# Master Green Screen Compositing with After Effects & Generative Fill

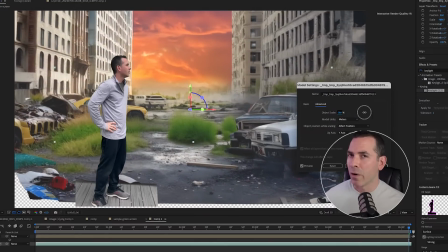You can see the image is visible but it's kind of reversed so I have to flip horizontal
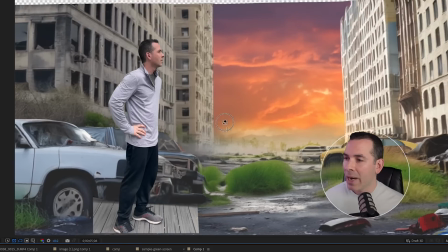and as I move this around you could see the incredible parallax here that will make this scene even more realistic.
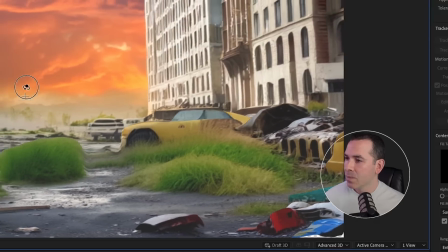So there are a couple alpha edges in the corner here which is why I generated those foreground elements.
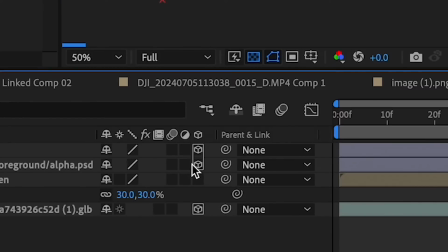So I'll drop those into my scene and I'll make those 3D layers and using the camera custom view over here
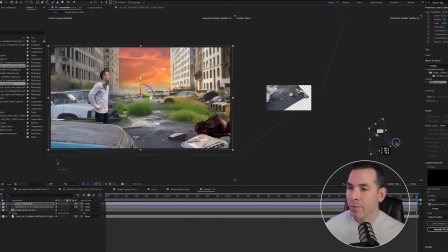I can position these foreground elements actually in the foreground so you actually get that perfect parallax when you move the camera around.
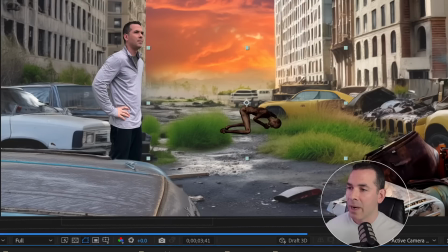So now adding some video elements to add some more motion, I'm going to add some alpha clips of zombies in the distance.
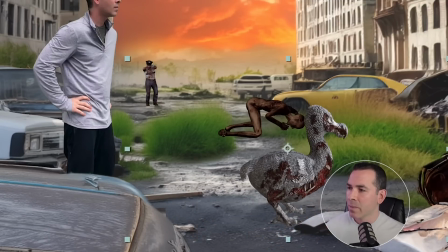And this is a great clip here of a zombie duck. Just making sure that they're all 3D layers.
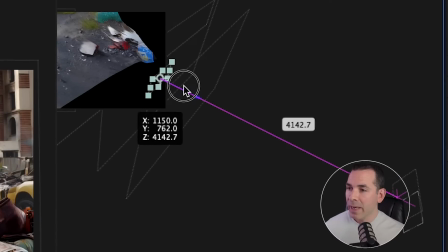I can adjust where they end up in 3D space relative to where they are in the scene.
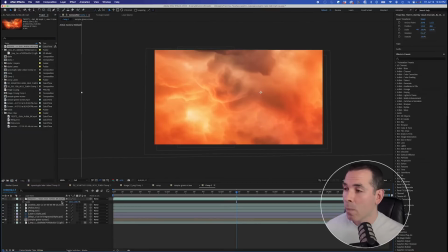Okay. Once I have those set, I'll add one more clip here of an apocalyptic sky.
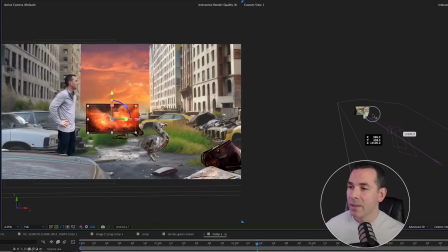And I'll do the same thing I'll make it a 3d layer and I'll bring it all the way back into the back of my scene against my sky and
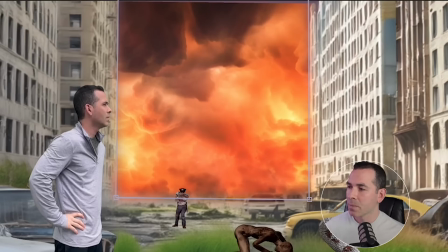I'll create a mask and I'll feather it quite a bit so now we just have to move on to lighting I'll add a parallel
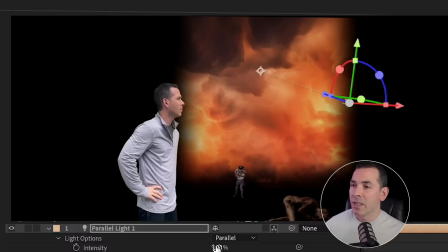light which will light up my sky so I'll have that boosted to like 170% then
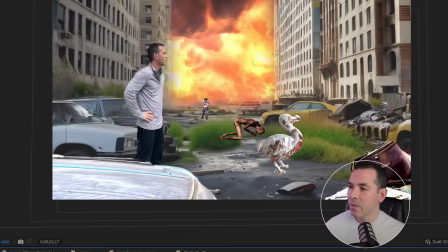I'll add an environment light which will fill in the rest of my scene since my video layers or only 2D layers, my light won't actually wrap around them. So I have a Boris FX plugin that I'm going to use that's part of the Continuum package, Boris Continuum Edge Lighting.
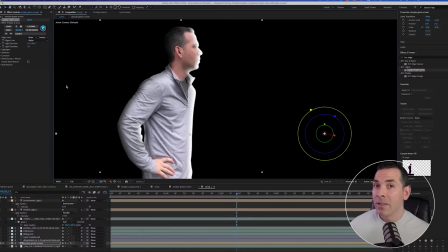I'll drop that link below as well. This will wrap around 2D elements, making them blend seamlessly into 3D comps like this one.
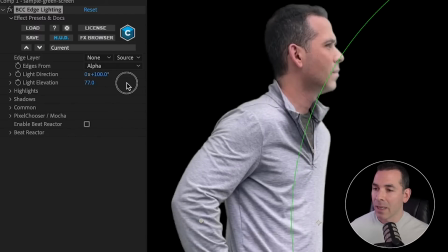So I'm going to set my light elevation and my light direction, both coming from our light source in the back.
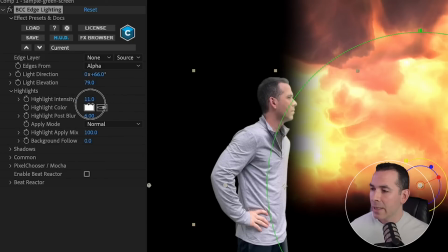And adjusting my highlight intensity. Highlight color. I can make that this bright yellow orange here.
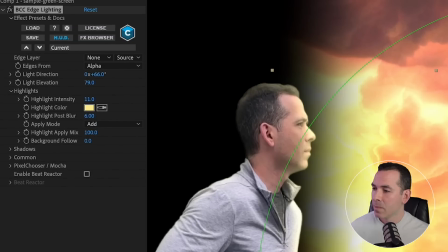And apply mode can be add. And I'll adjust the shadow intensity as well.
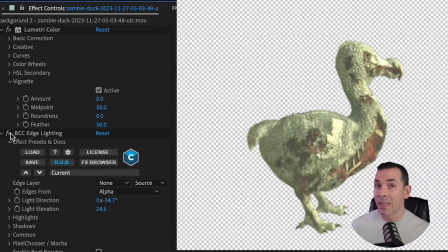And I'll do the same thing with slight adjustments to each of my zombie characters. And it'll look something like this. So now I'm in a good place. Now I just need to color correct and add some adjustments to really sell the effects.
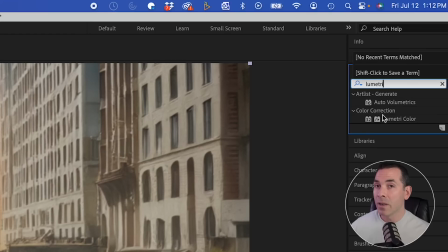I'll create an adjustment layer and I'll add Lumetri Color to make some contrast and color adjustments.
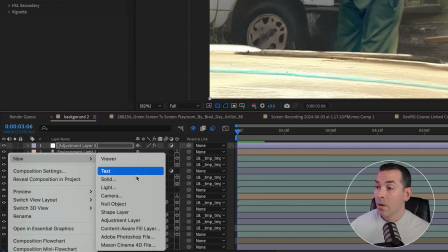And I'll also color correct my subject, me. Another great plugin part of the Continuum package is Atmospheric Glow.
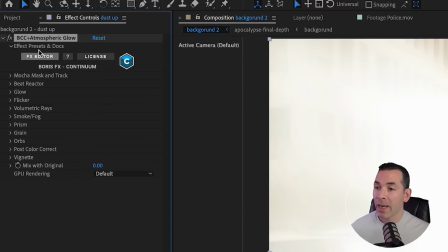I could add this to an adjustment layer and I could select one of the pre-made built-in presets.
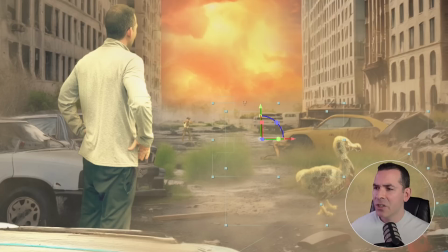I'm gonna use dust up and it just gives a really dramatic ambient
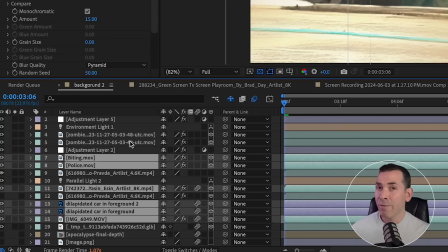environment to the scene so now finally I could parent all of my 2d layers my video layer my foreground layers the background and my zombie characters and I can parent those to the GLB layer and I can keyframe some really
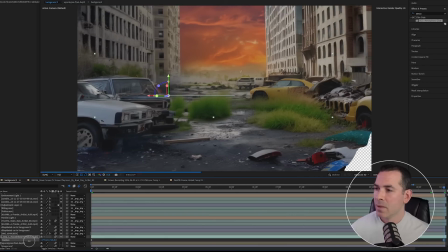nice slider movements using the position keyframe and after adding some film grain and some final adjustments to my layers,
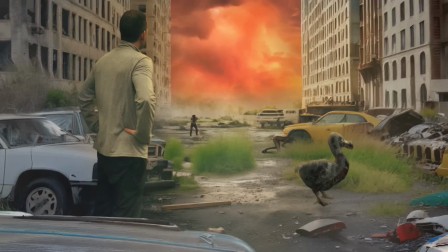here's my final result.